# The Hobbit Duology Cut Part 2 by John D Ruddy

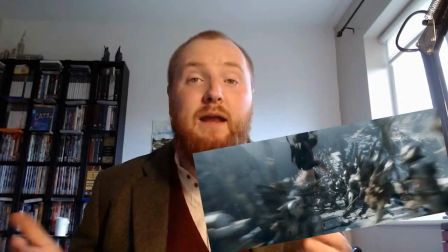41:49 Legolas's bat acrobatics are cut,
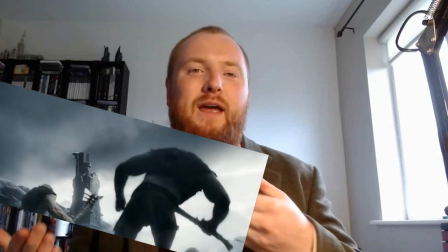41:52 which leads to a much more exciting reveal later when he simply appears atop the tower to save Thorin.
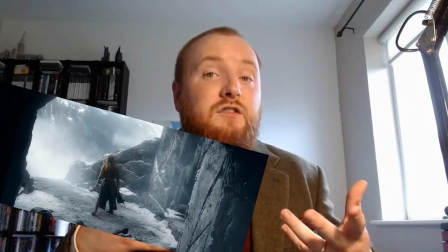41:59 So much better. A lot of the action has been trimmed, characters killing 2 orcs instead of 3, just to keep it moving.
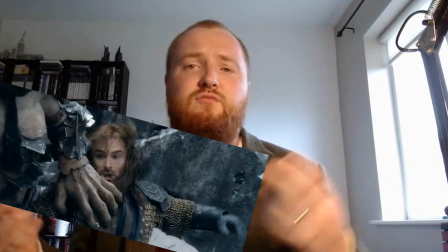42:07 Kili's death is quicker too, without Tauriel's rescue fake out. It's much more brutal here.
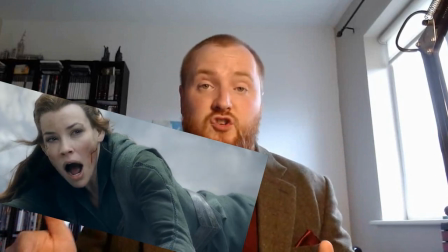42:13 If there is something I could change in the shoot, it would be Tauriel killing Bolg.
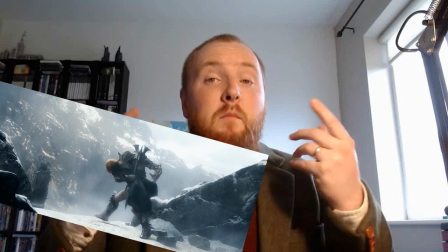42:20 It would have been a much more powerful conflict resolution, particularly because I cut Legolas's previous scuffle with Bolg.
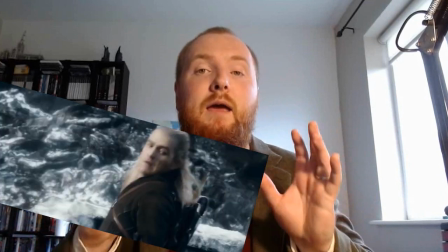42:29 In a 2-movie cut, and indeed a 3, it makes more sense for Tauriel to avenge Kili,
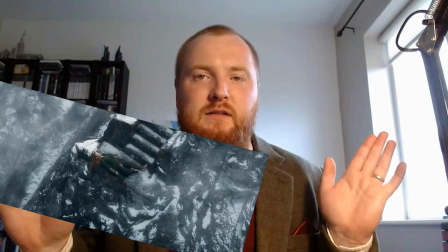42:36 rather than becoming the damsel in distress at the last minute. But unfortunately, I had to work with what was in the film.
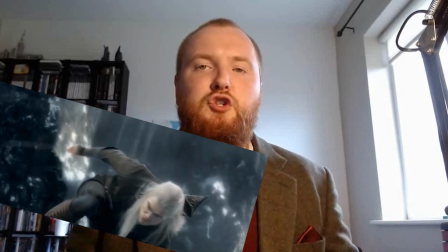42:43 So Legolas fights and kills Bolg. It's cut to not include his gravity-defying brick-hopping antics.
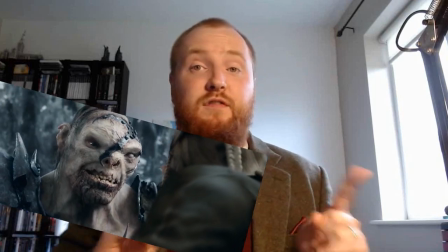42:50 It also doesn't intercut with Thorin's fight on the ice with Azog.
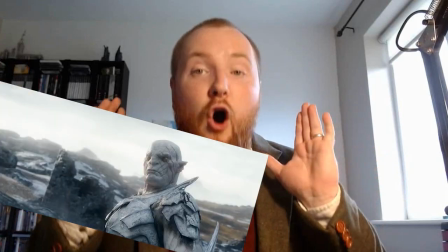42:55 Bolg is dead by the time that fight starts, giving all the focus to the final showdown on the ice.
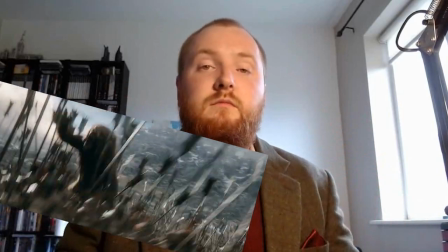43:03 Beorn's extended shots are included also. Although there should be so much more Beorn in this battle.
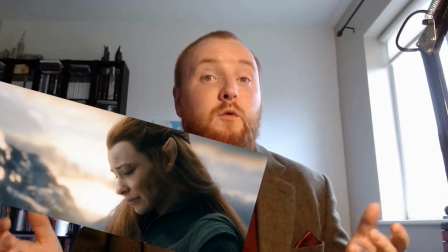43:10 Some of the things they storyboarded was so cool. Thranduil's presence by Tauriel and his scene with Legolas are cut.
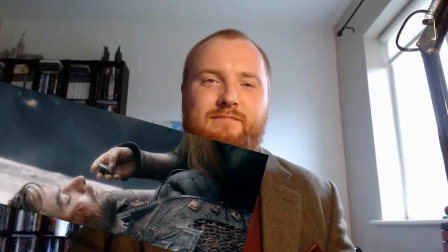43:19 Tauriel's "This is love, I do not want it" is cut. As she only met him a few days before.
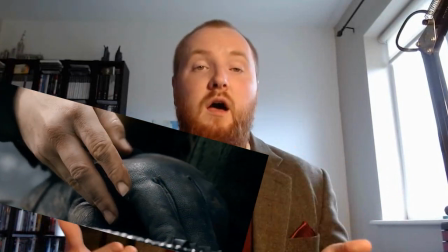43:27 The Tauriel-Kili plotline works a lot better with more subtlety to their relationship.
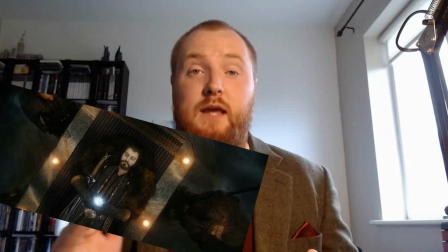43:35 Thorin's funeral is included in this cut.
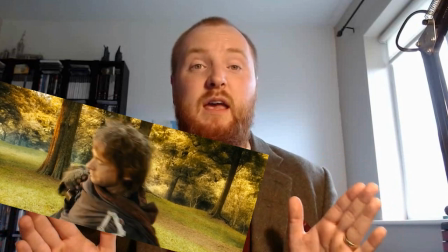43:38 The rest of the film remains uncut, as the epilogue is practically perfect in many ways.
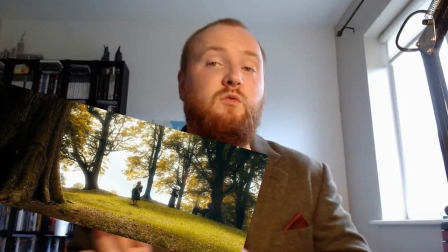43:45 Gandalf and Bilbo's return was shot way back during principal photography
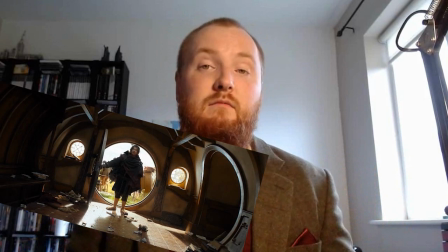43:50 and was always intended to be the end of the 2-film structure.
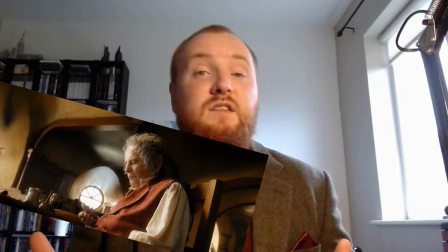43:54 When the credits roll, it's 3 hours and 20 minutes. And again, if I had more editorial flexibility, i.e. an entire editing and mixing suite, access to other footage, special effects team, etc., I could probably get these films into a leaner running time closer to Return of the King. They are still very long films, but their pacing is quite improved in some regards. So, the big question is, Do they work as two films?
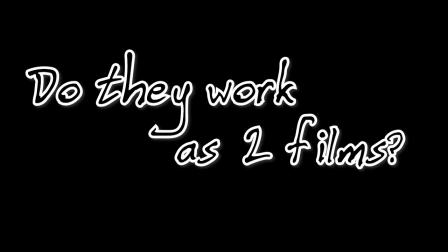I may be biased. In fact, not maybe, I am completely biased. But, they are my cuts of the films. But I much prefer my duology cut to the Hobbit trilogy.
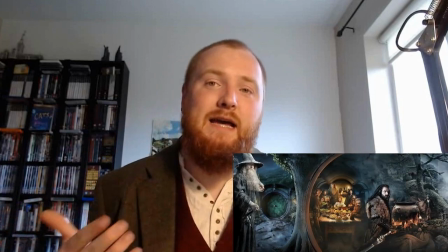44:49 The pacing is tidier for the most part.
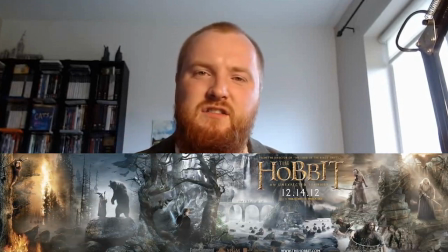44:53 Although it does still hit a serious slump between the death of Smaug and the Battle of the Five Armies.
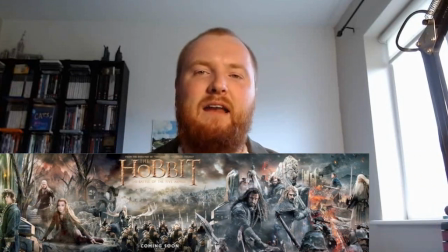45:00 Something that may have been remedied had it been cut as a second film. There are indeed many moments that are much more effective in the two-film structure as they work as companions to each other. Echoes, questions, answers, calls and responses.
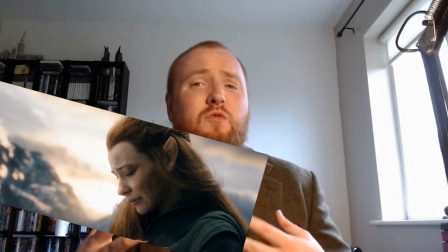45:18 Tyrell and Keely's fleeting love is much more effective when treated as such
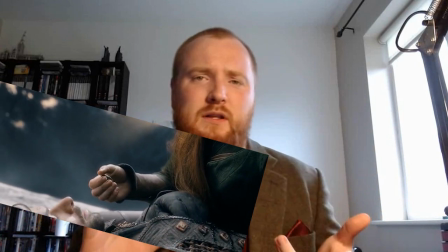45:23 and not complicated by a pointless contrived love interest from Legolas.
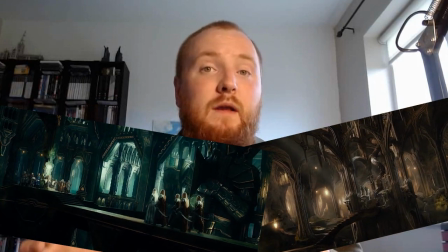45:28 The elves bookend film 1 nicely, seeing Thranduil during the prologue and indeed at the last hurdle of film 1.
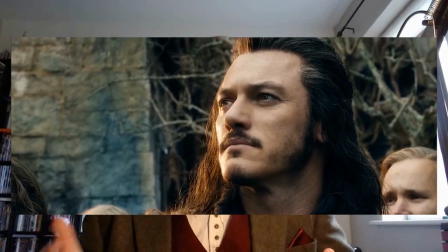45:37 Bard's heroic arc is better contained within one film.
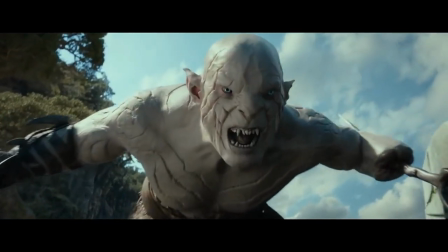45:41 If Azog had made it to the barrel sequence, it could have been a much more satisfying face-off between he and Thorin for the end of film 1.